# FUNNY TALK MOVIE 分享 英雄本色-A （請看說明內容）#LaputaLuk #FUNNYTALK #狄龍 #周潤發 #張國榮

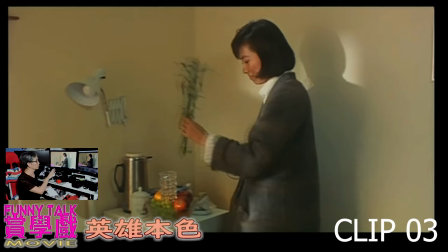(19:58)
他特地安排朱寶尼的禁論進角的角色緩衝禁光的演員這也是很好的東西放進去
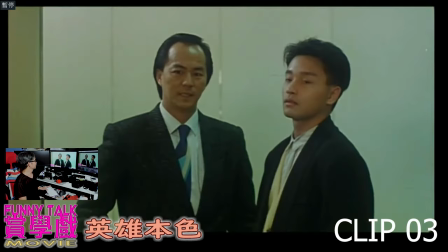(20:10)
糟糕這裏也是
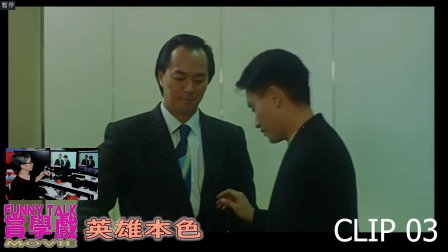(20:15)
對禍爾花張個人說一句很灰涵的說話如果他敢剪一把那就大件事了這些就是一些灰涵的位置通常一個好的導演會在開始的時候用比較輕鬆的情節
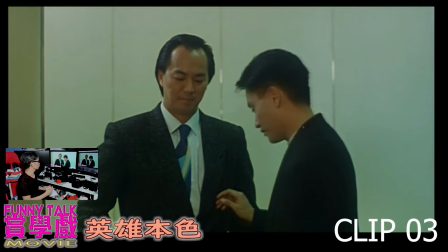(20:32)
去帶一些故事出來當然吳彥琛導演在這裏在這裏好 然後
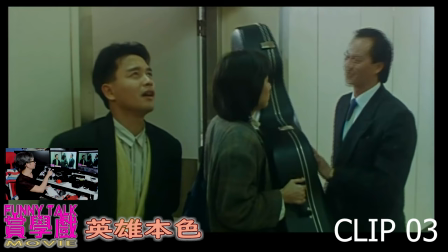(20:41)
這裏這裏這裏是說朱寶義是第二個論訓位捧過大提琴然後一下子就裝在迪龍哥那裏
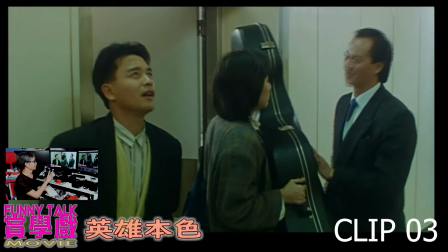(20:55)
這裏的細緯也是很重要的其實朱寶義是一個比較天真的人所以導演用一個這麼天真的東西才可以在裏面他整齣電影
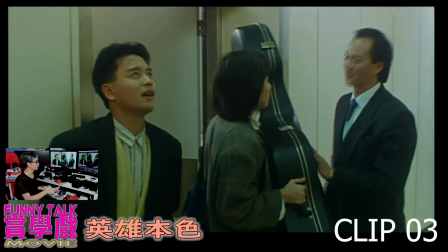(21:13)
做到一個緩衝的角色原因是一個大力鎮都可以裝在黑社會大佬那裏而黑社會大佬都開心的即是不生氣的那樣東西這個就是導演的功力好 接著這裡就說送他去一路
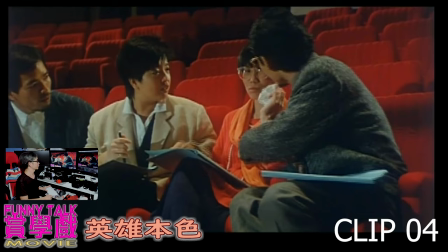(21:36)
送他去做一個考試在這裡隨刻都拌回一個角色
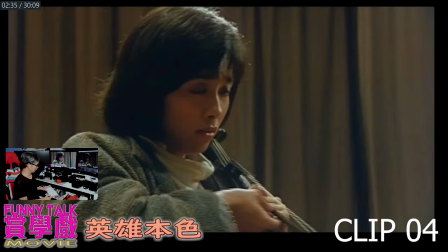(21:42)
一個很灰狹的角色
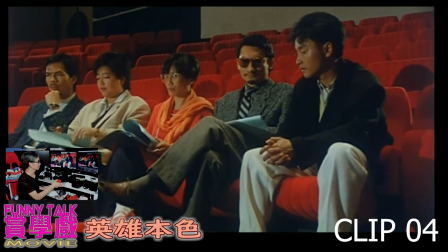(21:48)
朱寶怡、張國榮說塞車全部的考生都離開了當然張國榮說可否給他們一個機會然後又很灰涵在這裡突顯到在這裡
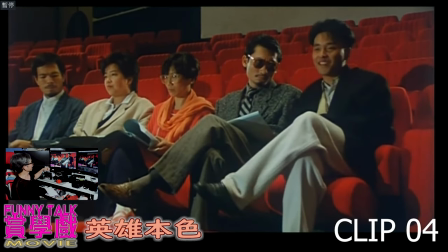(22:08)
徐克叫他很帥這些就是裸位把他人哥哥翹腳不要讓他下臉這些也是一些笑話
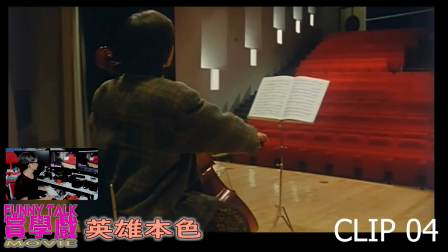(22:22)
然後朱寶爾演奏當然也突然演到他很論盡
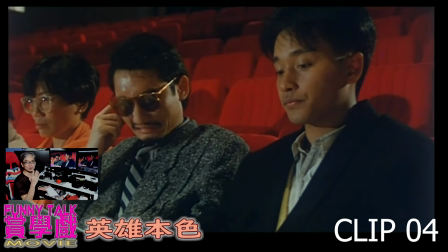(22:30)
導演用了三個論盡朱寶爾的論盡在這裡令觀眾觀眾很留意這個角色這也是一個技法
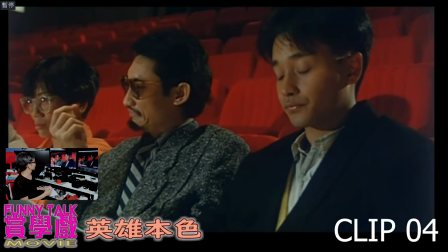(22:49)
當然他在台上推倒了然後就皺得不好然後這些就是笑位
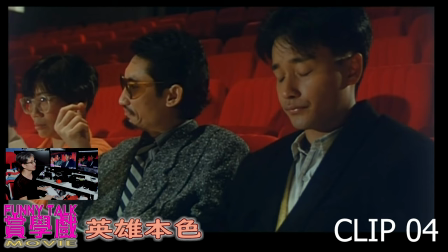(23:02)
張榮哥哥也很無奈隨便便搖一下耳朵他推倒了一些東西
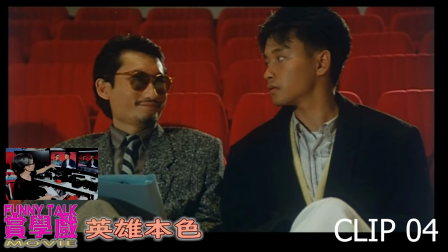(23:14)
這裏也是一個很微妙的對比剛才張國榮在拿位拿位又翹腳不認輸現在朱寶義就推想一些東西徐克就說哈哈又拿位這也是一個對比
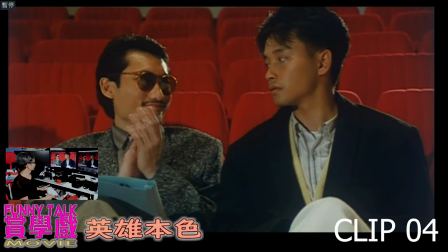(23:34)
繼續去他特地在拍手女友很厲害女友都可以表演